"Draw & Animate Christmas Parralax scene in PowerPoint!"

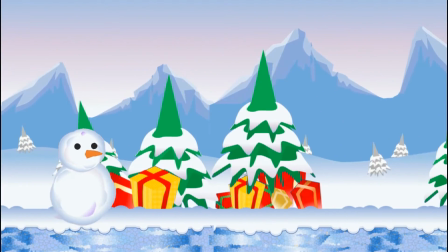Welcome guys, today I'm going to be showing you a quick video on how to create a winter wonderland,
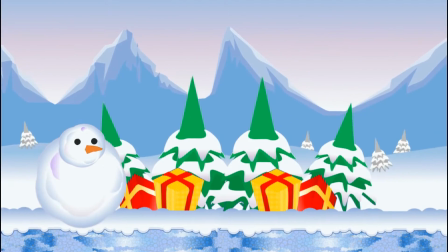how to draw it in PowerPoint and then how to animate it in PowerPoint.
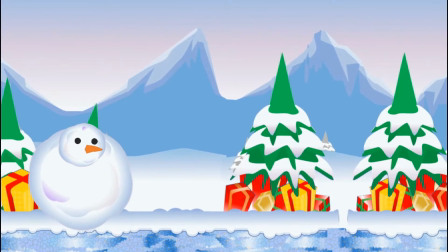I might go over some of these details again slower in future because I'm covering a lot in a short space of time.
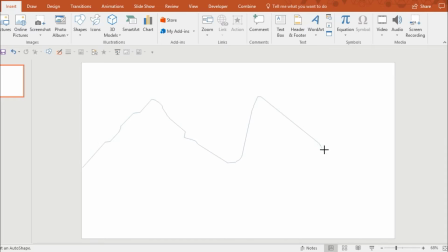So I've pre-recorded this and then sped it up for you. So first of all I'm using the freeform tool to draw a background. and
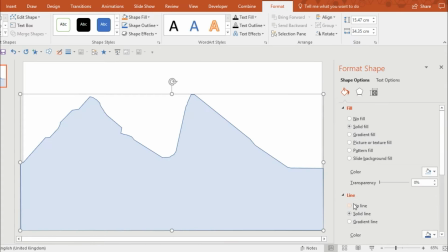what I want to do is duplicate the shape that I've created and then edit the points and what that does is create an illusion of depth
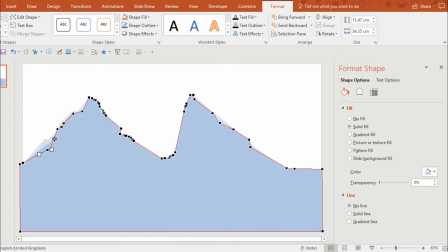so I'm going to duplicate it change the color to a slightly darker version of the same blue and then click on right click on it and click on edit points and then you can bring those lines in those nodes inwards so
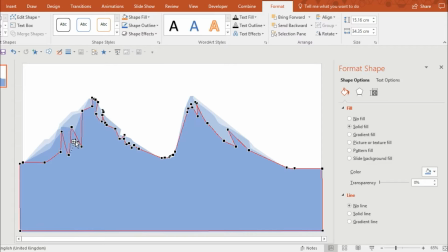that it creates a jagged look to the mountains now I
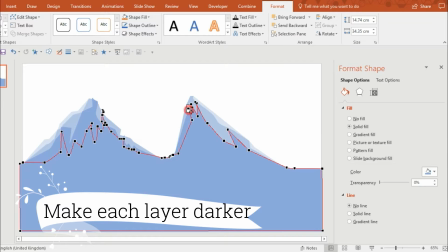use this idea in pretty much everything that I draw basically what you need to
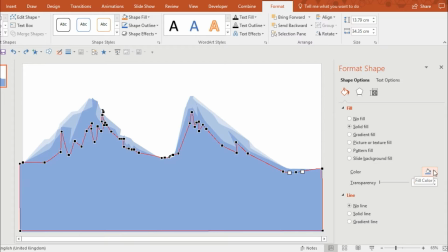remember how to do is duplicate edit resize and
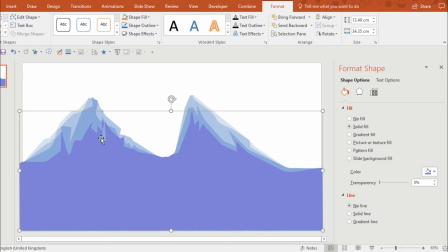you can end up creating really great effects very quickly using vector graphics
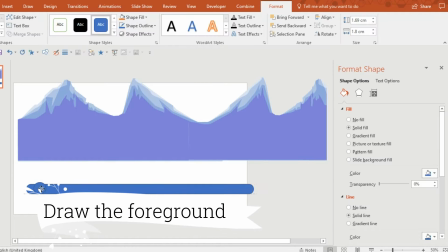so now I need to group all that together and now I'm going to start creating the foreground so
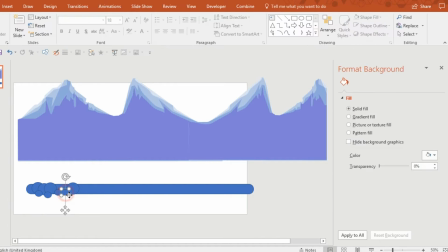again use some basic shapes create as many as you can and then you
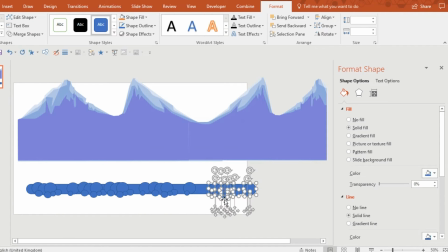want to group it all together copy paste paste paste until you've got something that you like and I'm using a tool called shape union which brings all of
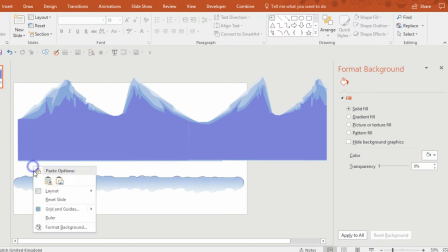those points together into one shape and now using a gradient to create some
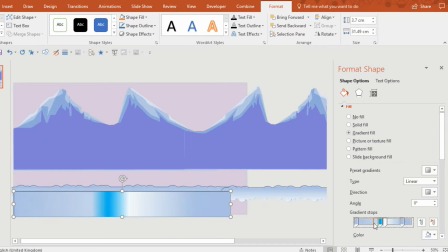depth and now I'm going to create the foreground floor so I
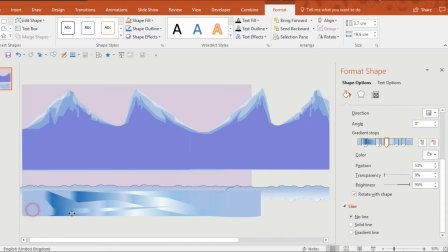want it to look like ice so there's no real rules to this I'm using jagged shapes and copying pasting
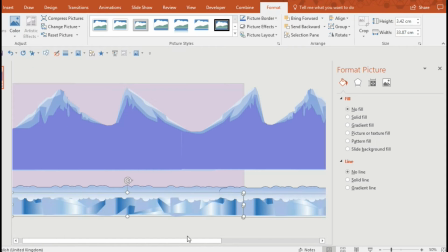and duplicating, editing, resizing, repeating the more you the more you work with it the quicker you'll get it and the better it will get but this took me quite a long time which is
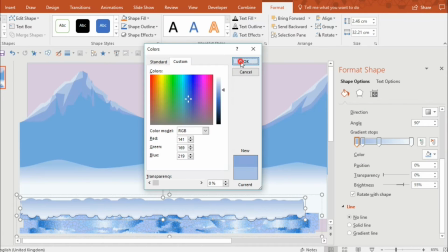why I'm racing through it for you and I just want you to get the gist of how to create these scenes it's it's not that difficult once you start
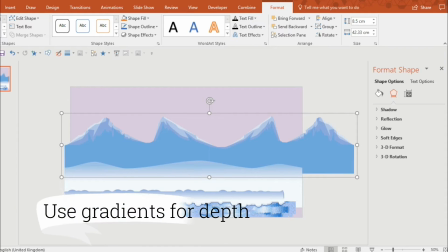putting some shapes together and like I said use references and to show to give it an idea of what you want it to look
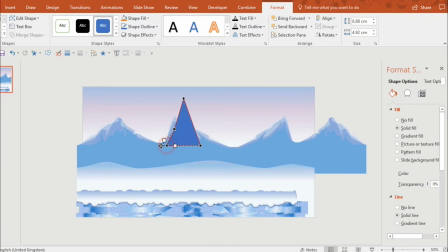like and and now I'm gonna draw a Christmas tree so again use the freeform tool and the technique I use is to create the top and then duplicate it and then edit the points resize it edit the points and over and over again so that you can
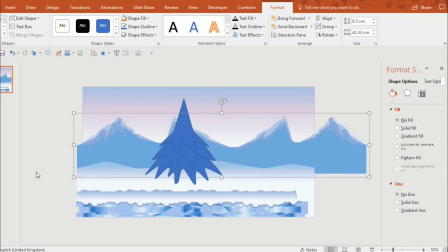create a progressive Christmas tree effect so I'm using the color green obviously but now I want to put some snow on it so again I'm duplicating the top shape and I'm just editing the points to make it look like each layer of the tree has got
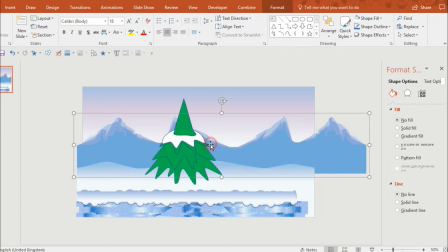snow around it so as you can see I'm flipping it and rotating
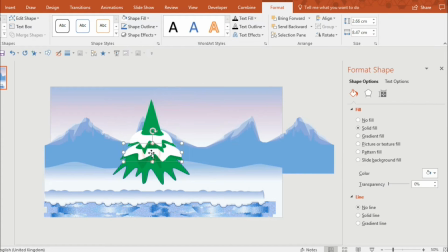it and I also want the each segment of the tree to be slightly darker to the previous one just so that it it blends in quite well I'm using a hint of blue on the snow so now once you've done that you don't need to do any more work you just want to
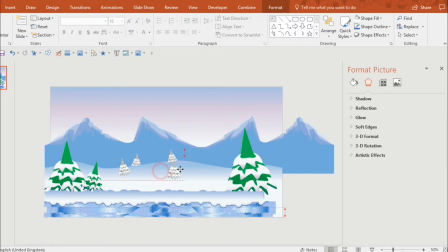copy it paste it tilt it flip it rotate it and so that you can create a whole scene and using the original Christmas tree that you designed so it's coming together quite nicely but I think it I want to make it look a little bit more Christmassy so I'm going to use and
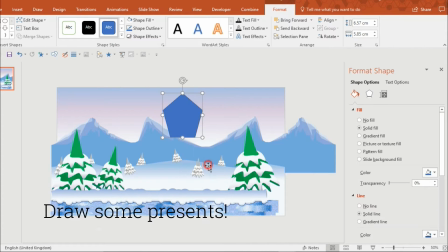predefined shape and again copy it and edit the points and I'll go through this in a bit more detail on a future video I
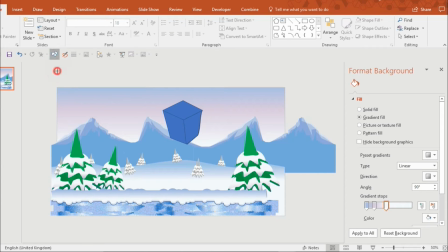think and but as you can see once you get used to editing the
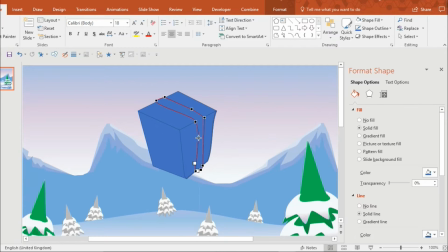points all you need to do is copy and paste copy and paste and edit the points and it saves you a lot of work once you've got the shape that you like you can start working with the colors
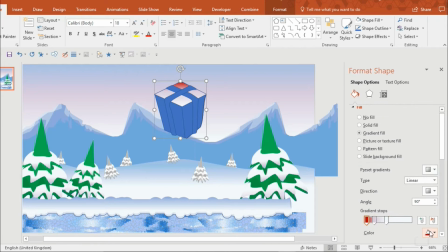I don't want it to be just a completely flat color I want to use gradients so it's going to be lighter at the bottom and darker at the top and